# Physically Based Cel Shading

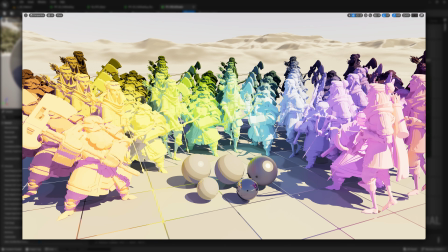28:45 This is probably the most dangerous thing we did so far, as it may require some specific adjustments based on cases, but I think it's still in the manageable field. It's also important to keep in mind that we can add color stylization in the classic way,
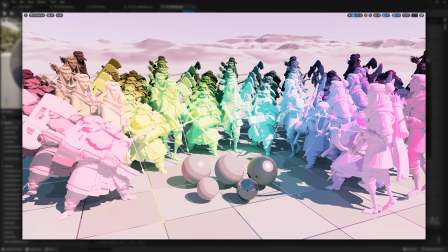29:01 through the color grading in the post-process volume, but in this way we can probably go more extreme.
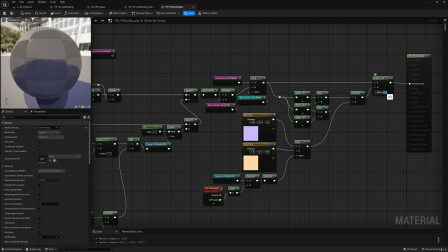29:07 Now that you saw it, I'll disable this feature though, for the sake of keeping the image clean.
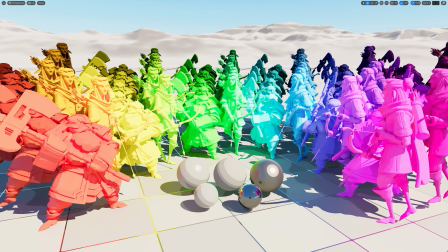29:12 Alright, I'd say there's only one very important element clearly missing from our stylized image, right? Where are the outlines? Likely on this I've got almost nothing to explain, as to this date I've already done 2 videos on this very topic,
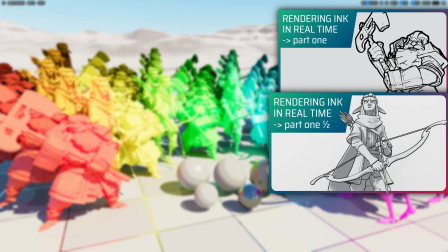29:29 the outcome of which you can download by following the link in the description of these or those videos.
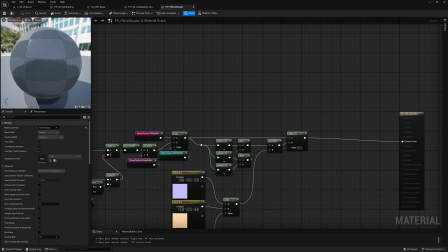29:35 So I'll just include one of the outline filters I've already done and maybe add some little improvements.
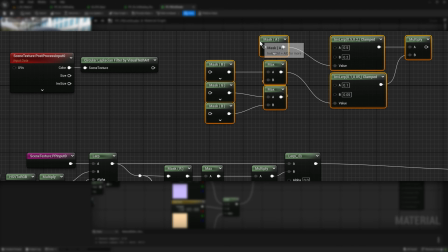29:42 Alright, let's add the circular Laplacian filter version and add some thresholds to the output data to obtain our outlines.
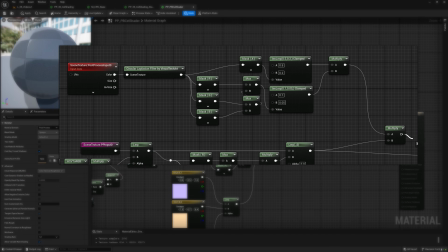29:49 Now we can multiply them on top of our cel shaded image and merge everything into one.
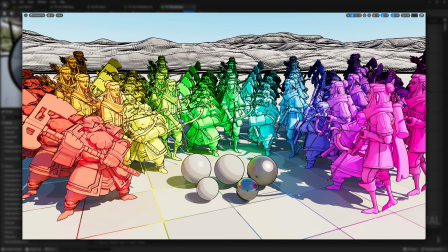29:55 That's it. Well, more or less. The lines can become quite dense and annoying at distance. It will be better to gradually remove them as they get further away from the camera. This thing can be done in several ways, but today I'll just show 2 of them, a very easy and straightforward approach and a more elaborate one.
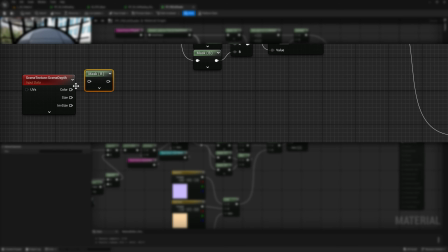30:14 The first one consists in taking the scene depth, define the range in which we want the lines to fade, and use it to interpolate to a value of 1 the outline pass before merging it into the final image.
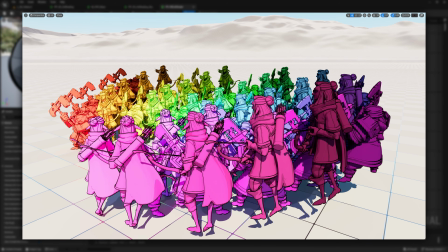30:27 It does the job, but yeah, not with the best looking outcome. I don't like how many edges become a bit transparent.
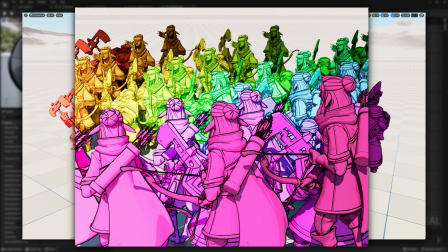30:34 I'd like something better. What if we progressively reduce the kernel size directly? In that way, instead of making the lines progressively more transparent, we would actually make them thinner, which makes more sense too.
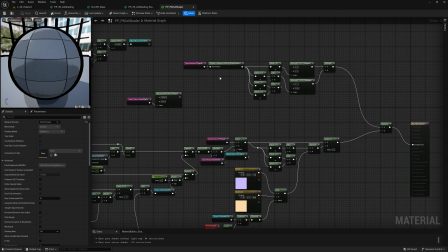30:47 Alright, it can be done, but it requires a little mod to the code. Let's expose the kernel size as an input for the custom node, and let's use it as a replacement of the direct value set we had before,
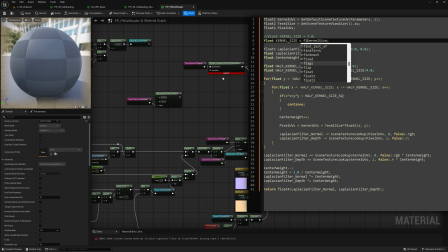31:00 while also adding a floor to ensure that we only deal with integer numbers.
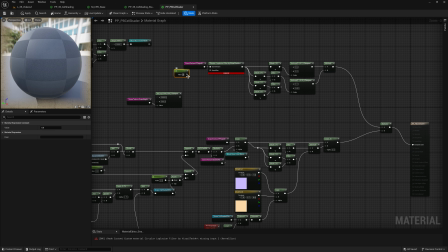31:05 All of this now implies that we're not tied to the use of a single constant value for our kernel size, but we can input a gradient too.
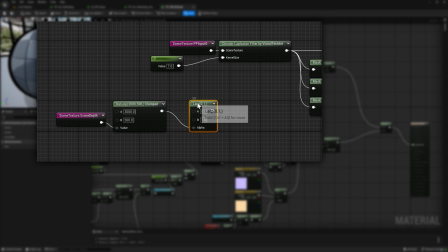31:13 Let's grab the fading gradient we did before and let's remap it to desired kernel sizes before passing it as an input.
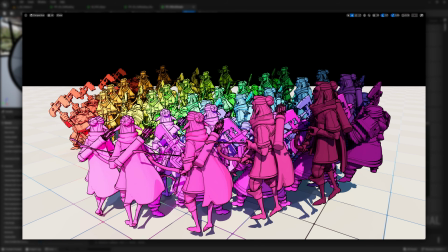31:22 Okay, it's working, but there is a very evident problem where the outlines are supposed to reach the minimum thickness. And it makes sense if you think about it, as with a size of 1, the kernel has no neighbor values to compare against, and it reads itself as an outline.
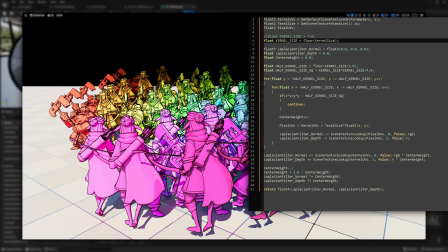31:38 So maybe we can add a little exceptions that returns no outlines if the kernel size is lower than 2.
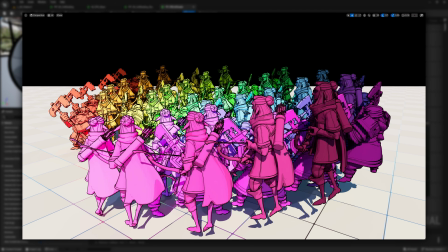31:45 And the issue is fixed.
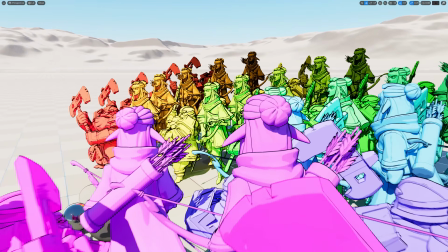31:47 And look at this solution works definitely better than the previous one, while probably sparing some GPU cycles in most cases.
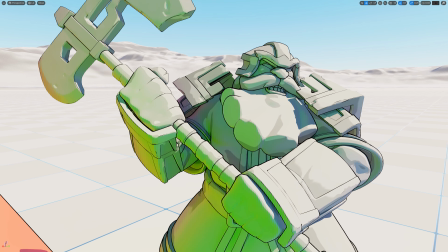31:56 Cool, we have our outlines and our stylization is perfect. Pretty average if you ask me.
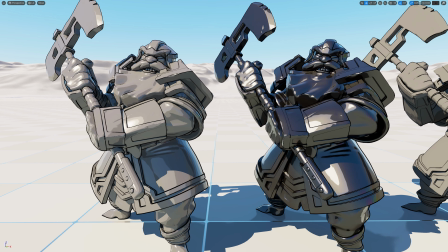32:03 I mean, they clearly do the job, but we're developing our unique artistic style that is better than everyone else's, right?
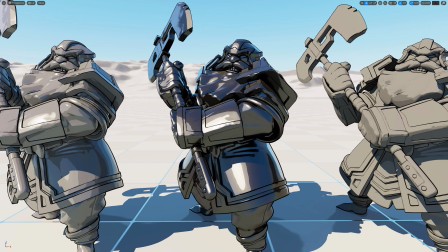32:11 So we must think a bit more outside the box.
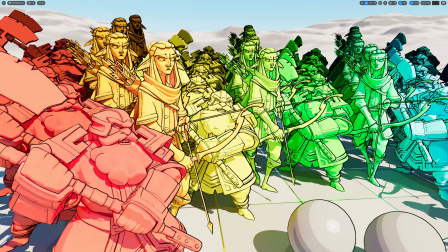32:14 So let's try to reinterpret this element under the same light of this physically based stylization, the exposure values.
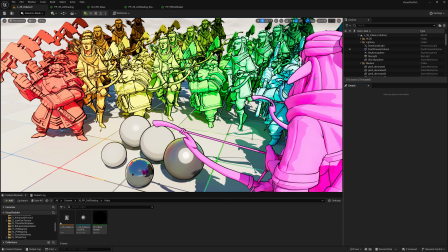32:22 What we care the most about is to stylize the image while keeping its overall brightness unchanged. By adding an amount of black lines that is not really controllable, we end up darkening the final result by an unknown and shot-dependent amount.
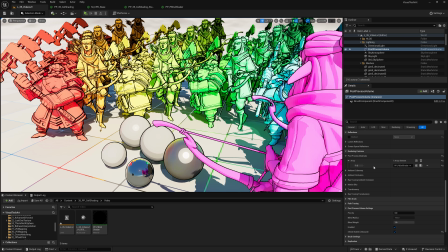32:38 But we still want to add to the shapes that sweet pop the outlines give us.
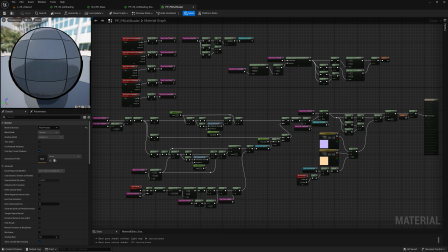32:42 How can we do it? What if we use the filter output as further EV offset? That might work.